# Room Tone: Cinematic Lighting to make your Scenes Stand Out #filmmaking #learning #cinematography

Then lastly, I had 2 more Aperture 3D Mark IIs to blast into a
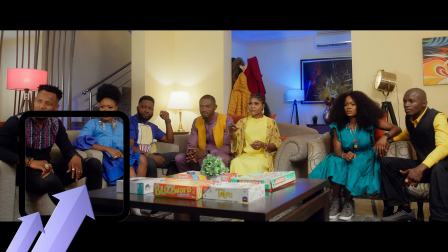6x6 diffusion frame to fill the room and decrush the shadows.
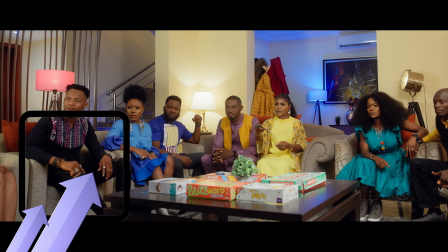They were both at 50%.
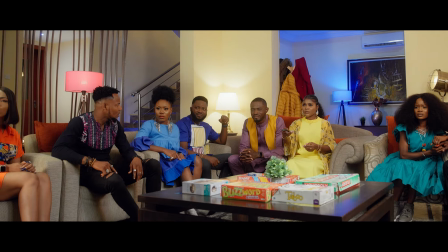This gave the room tone an evening look and strengthened the scene when night came.
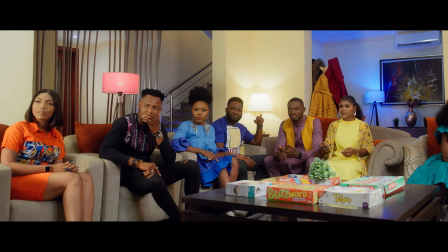There is a naturality about the scene because it looks like every other evening. The thing about lighting being natural is that in real life, even in poorly lit spaces, you can kind of see the outlines of objects. So if you'll need to put more than one light to mimic a motivated light, please do it. If it fits into the room tone style you want to give your scene.
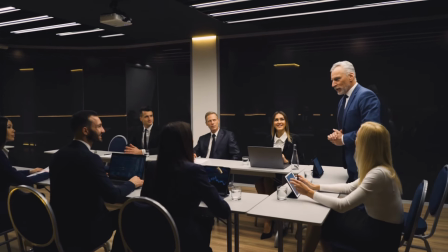Do you want the room tone style to be dark? or angelic?
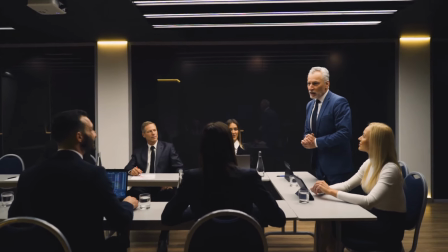Or do you want the tone to have varying degrees of contrast?
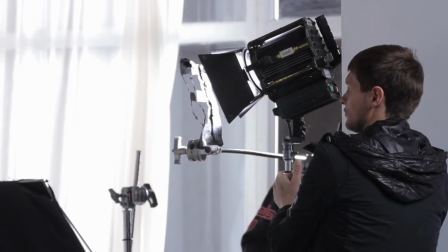For example, shooting early in the morning and you want to show the audience that the conversation or the scene graduates into midday. The bluish color I had at the walkway to the sitting area is to accentuate the cold they experience
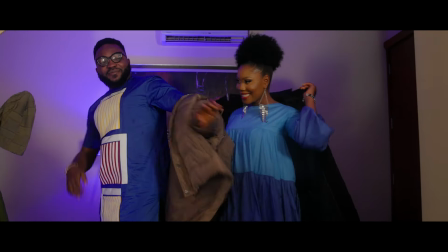outside and then coming into the warmth of the sitting area in this scene.
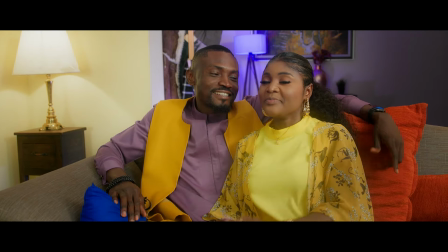It also gives great separation from the background. Now look at this scene from some of my students.
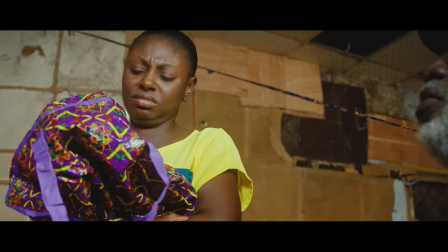They use the graduated room tone to tell the story between light and darkness,
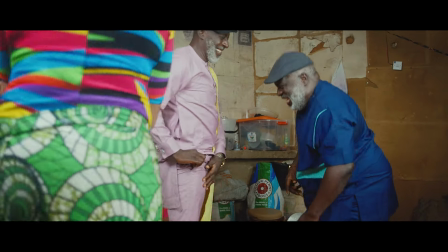good and bad, as the subject moved from being a normal girl into the worst days of her life.
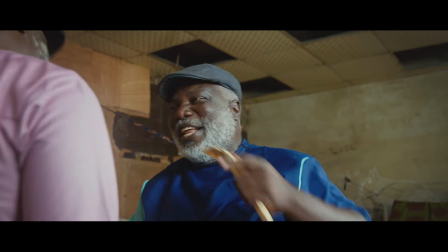The room tone moved from little or no contrast to very contrasty.
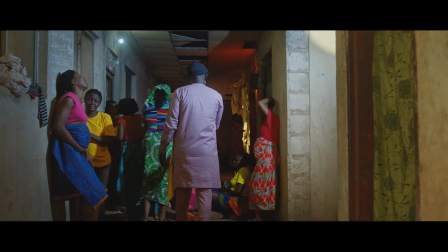It also moved from purely daylight to colored,
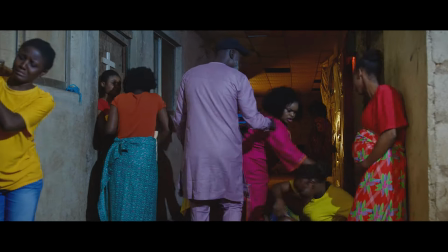danger looking because of the red and chaotic ambience. So when do I use room tone? I use room tones mainly for interior lighting. How do I deploy it? I deploy it using my script and my screenplay.
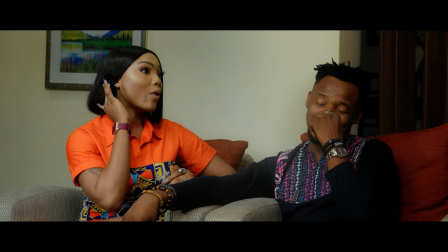Dialogue also and feeling of the characters should never be ignored when creating a room tone. What quality of ambient light should be used? I mostly work with soft light, so any graduation feels natural. When your lights are too saucy, sometimes they bring dichotomization into the scene, which removes the natural feel. But for daylight or sunlight mimicking, hard directional light is mostly what I use. And that's it, folks. Don't hesitate to send in questions in the comment section, and I will surely answer them. Also, subscribe and follow for more filmmaking secrets and equipment giveaways. But more importantly, do not forget to keep making films. That's the source to getting better. See you in the next video.